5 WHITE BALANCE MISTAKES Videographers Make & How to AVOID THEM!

I see so many people making the same white balance mistakes over and over and I've been guilty of it
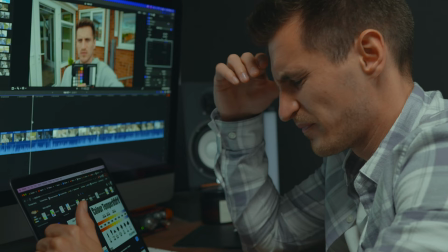0:05 myself in the past if I'm honest because it can get quite confusing and there's a lot of misinformation online. The thing is, not setting your white balance properly will make it so much harder to colour grade and your videos will end up looking like amateur college projects. Sorry for anybody that's at college, but you know what I mean.
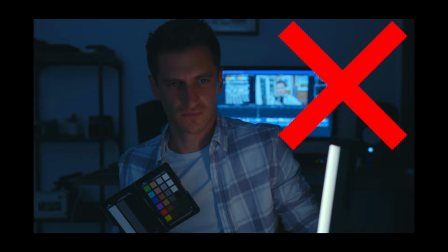0:21 But this is why it's so important to avoid these five mistakes and understand white balance so you can get better looking shots straight out of camera. I'll also show you the secret methods that the pros use to get cinematic-looking edits. So by the time you finish watching this video, you'll be so much more confident when it comes to your camera setting.
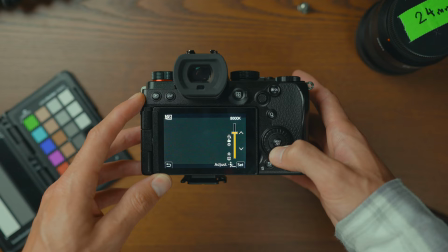0:39 Different light sources have different colour temperatures, ranging from warm or orange to cool or blue. Setting your white balance tells your camera what temperature light is being used and makes sure that your whites in your image look white. And then when white is balanced or corrected, all the other colours look like they should, In turn, making it easier to colour grade.
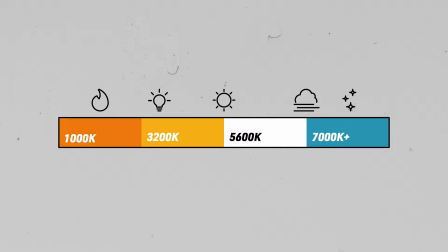0:58 Colour temperature is measured in kelvins, with warmer light sources around 1800 Kelvin to 3200 Kelvin on one end of the scale, and cooler light between 6500 and 10,000 on the other end. Where I was going wrong with these graphs is I would used to think of it as a scale from morning to evening,
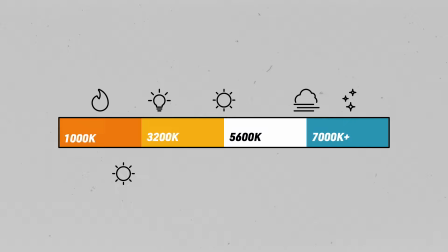1:15 and also that the blue sky on this end meant a sunny blue sky day, when actually none of that's right at all.
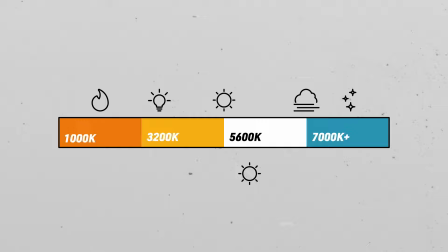1:21 When the sun rises it starts off warm and as it goes over to midday it brightens up and goes into
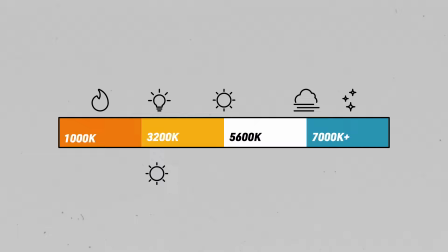1:26 the cooler spectrum or the white spectrum but then when the sun sets it goes warmer again so it goes back down.
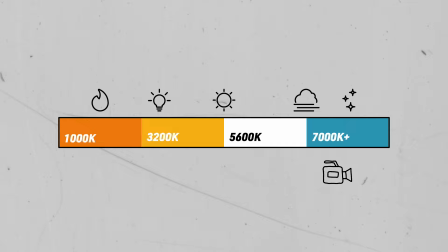1:32 When the sun's completely gone and you get an evening sky that's when it goes blue and that's when you use these upper kelvin.
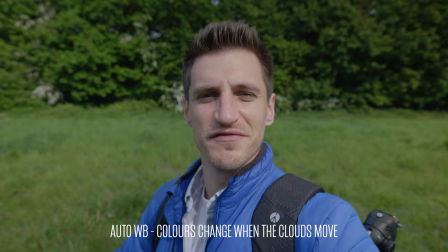1:39 The most common mistake people make is using auto white balance and i'm using it now and you'll probably see throughout this clip and i know
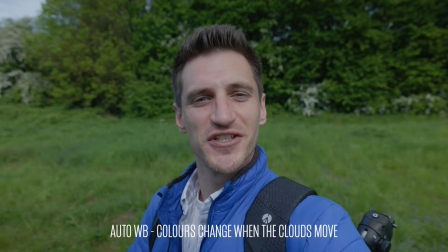1:46 it can be quite scary when you first get a new camera and enter in the world of settings but your shots will look so much better when you
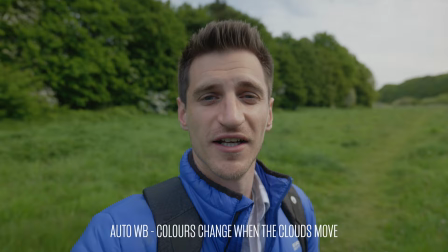1:52 shift into manual mode. Your camera is constantly changing the white balance to match the lighting conditions and in uncontrolled environments colors alter when your lighting conditions change
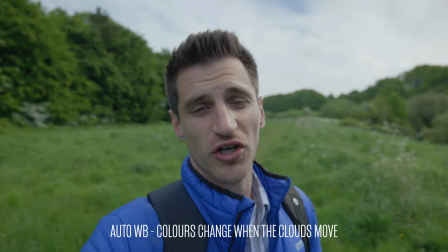2:01 and you can see it happening now look just a small 45 degree angle movement alters the colors dramatically and that means your color grade is going to be all over
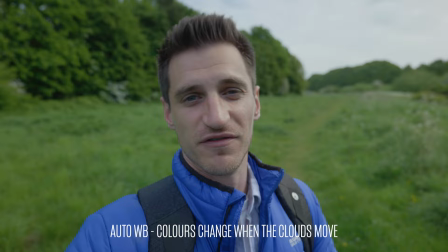2:09 the place because it's shifting it looks really unnatural and it can be distracting for the viewer.
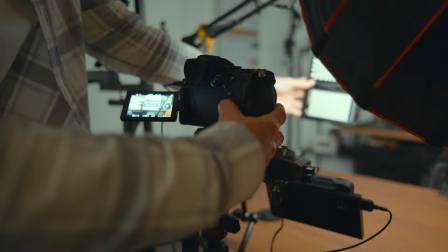2:13 If you're a beginner and you're scared of selecting your white balance manually my advice would be to start using a white balance card and let your camera do it for you. Setting your white balance any old how and just thinking I'll fix it in post is really bad practice because you can't always fix it in post.
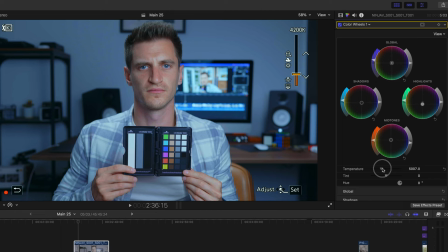2:29 Cameras are getting a lot better at capturing colour data but there's still only so far you can push the colours before the image deteriorates and your colours start to look all weird and bizarre. Plus it's unnecessary time spent working on your color correction when you could be using that time working on your color grade or your overall edit.
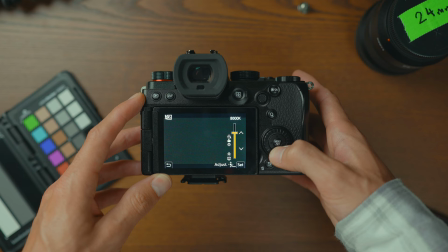2:48 So every time you switch on your camera you need to get into the habit of checking your exposure and setting your white balance. People often rush and miss this crucial step and it's actually the thing that hurts your color grade the most and that's when people start to think I'm not very good at color grading but actually it's the steps that they take before that they need to improve on and it's as simple as setting
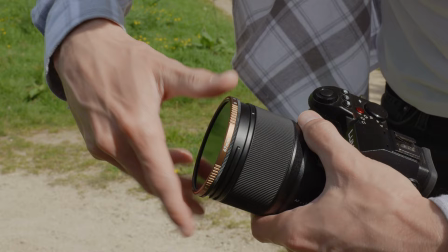3:05 your white balance. When you're outside filming and you're doing a job you have to be really quick. lighting conditions change all the time and you're swapping out lenses and filters but the mistake we often make is forgetting to set the white balance after every lens or filter change and this is quite significant because if you
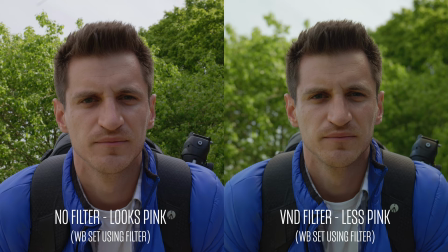3:20 think about it every new element you place in front of the camera sensor is going to change the color somehow so you need to get into the habit of setting your white balance after your filters and your lenses are added if a lamp or a tungsten light sits around 3200 Kelvin, then we should set our camera temperature to 3200 Kelvin, right? Wrong. If you do this, those colours will end up looking white and unnatural because it's not meant to look white, it's a warmer light source.
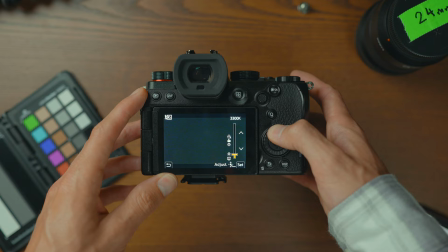3:48 So instead,
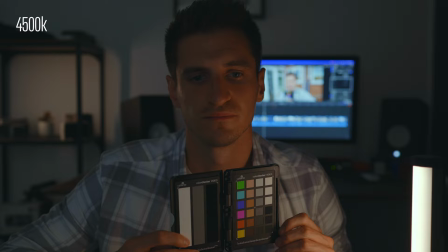3:49 move the camera's white balance up to around 4500 Kelvin in between daylight and tungsten because you want those lamps or candles to look natural and warm.
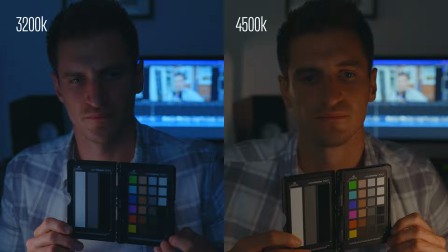3:58 In real life, your whites don't look white under this sort of light, so why would you want it to look white in the camera. So this is the example where you wouldn't balance the whites to be white.